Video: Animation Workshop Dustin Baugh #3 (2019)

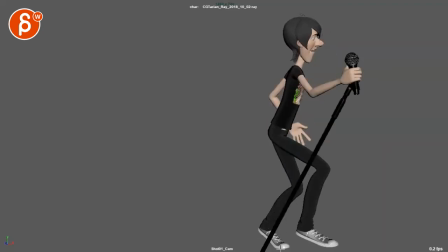And then that feels very stiff where you have, he's on his toes, right? Raised foot, but then they're kind of, they're very similar, but you got that very stiff moment here with the neck, the head, and the upper body like this.
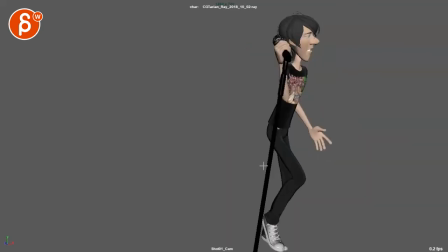I think that swing could be a bit,
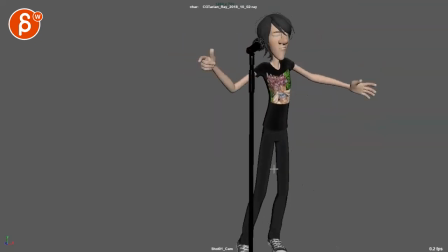I don't know, again, it depends on the feel, but it just doesn't quite feel the, match the sound either.
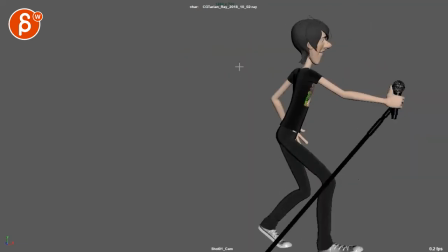She goes up and me and he goes up. I don't know, there's something where you want to like the music swells, right?
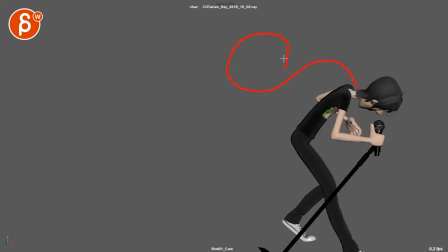So it goes up and maybe that swing could be like this with his arm, me, and then out for that path.
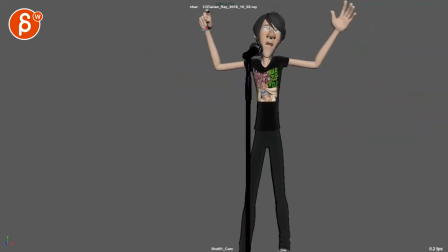So we look at just cleaner arcs as well, where you have your hands going back here doing this over one frame. You got a linear pop there. Again, this looks like IK, but I'm not sure.
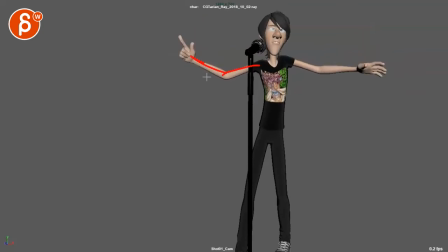You can see how much this forearm pivots compared to the forearm. Then you got a sudden, you know, breakdown with your wrist. Again, that feels a bit broken. While this kind of starts hanging there over a couple frames here, you can see how that arm visually goes down, but then it kind of hangs and then suddenly pops down here.
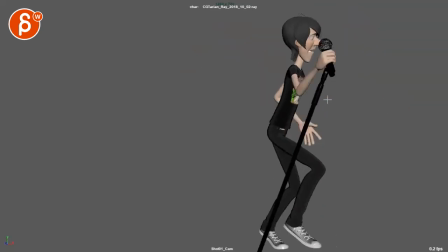It's just overall, it needs a lot of cleanup. Again, that hand feels like it's being pulled forward, IK style, while the rest feels very stiff, where you just have that arm pose kind of the same.
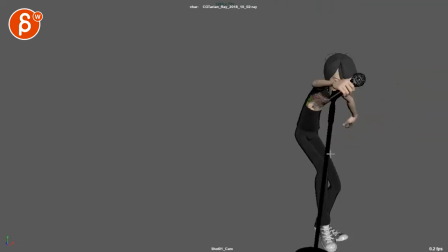Again, this is very stiff there. And then this is pretty bananas in terms of the cleanliness.
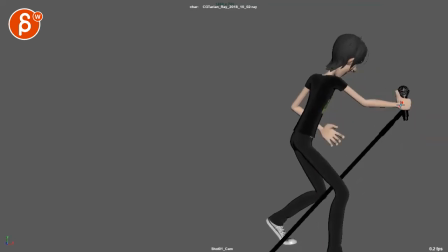You start an okay arc, but again, it feels like this hand is almost stuck in space while the rest is moving, making this again look like an IK arm.
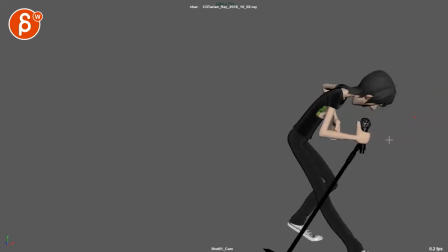But then you have that arm starting an arc, which is nice. Then you go back this way and then whoa, pops over to the right.
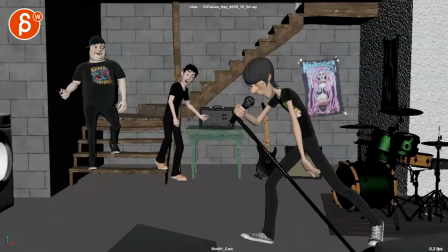Whoa, pops up and to the left. So it's a bit messy in that regard.
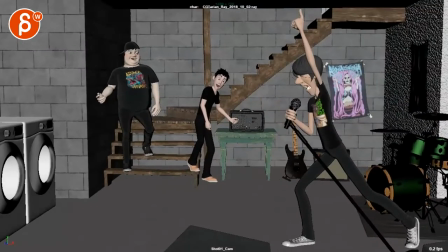Just from a technical point of view. Then we get into this. And I like this. I like that goes over there. We move over there and it reveals, it leads the audience to this space. The thing that's missing here, what I would have is,
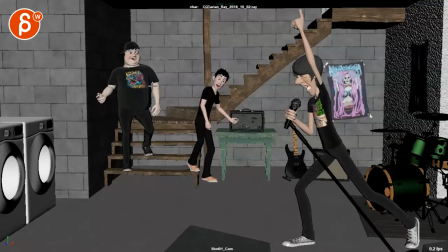I mean, this is a picky thing, not, that's not make or break, but you could have a more, what's the word? Like, yeah, it's the cleaner view. I mean, there's nothing there of a plug or a light switch or something he pulled for the light and then lights turn on just to make it.
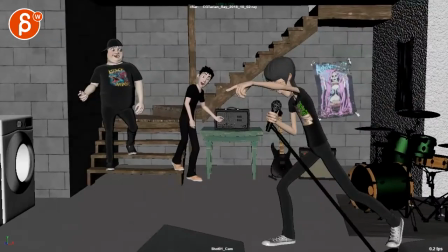I mean, I understand what's going on. They just appear and you're going to have something with lights,
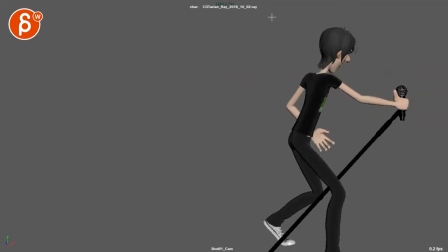but just make sure that once you're there that, you know, he's pretty shadowed out here.
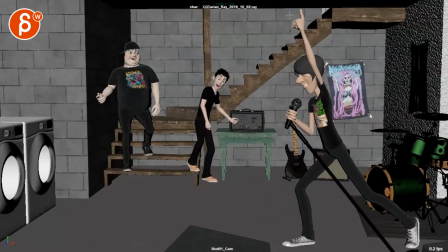You got the spotlight from the top and then bam, then you still have some residual light with some light up here, but then there are other lights here and it's clear that they turned on the lights. I know, I feel like that could be, it's not that much work to add that here and some lights just to make that really, really clear and clean. And the thing is,
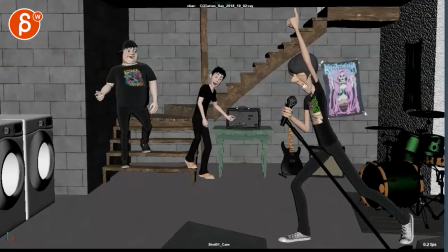I would stay in this framing and I would frame out a bit more, just potentially like this.
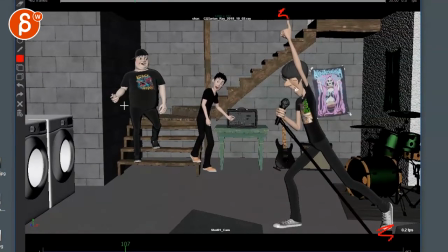You got room here and you got room with the feet. And if they get too small, I mean, you can always bring them closer, but I think that still tells the story.
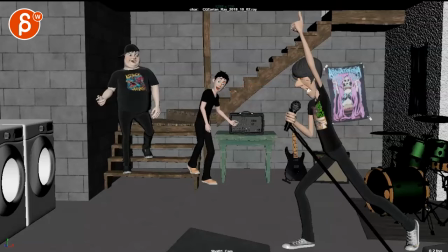And then what happens here is that he's looking right to left and then boom, now he's looking left to right.
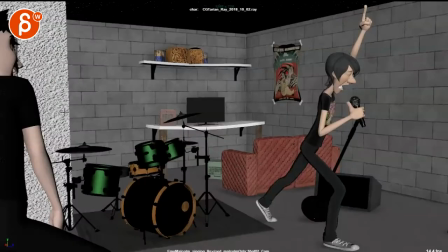So you're breaking the 180 rule there. And it gets a bit, it feels very awkward at this point because there's not that much room. There's a big focus on this, which we don't really need to see. And this is way too cut off on this side where we don't quite, I mean, I understand what that is, but it's just not as clean its composition.
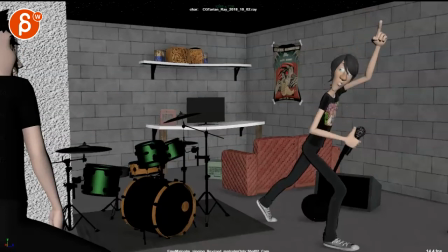So when he goes back,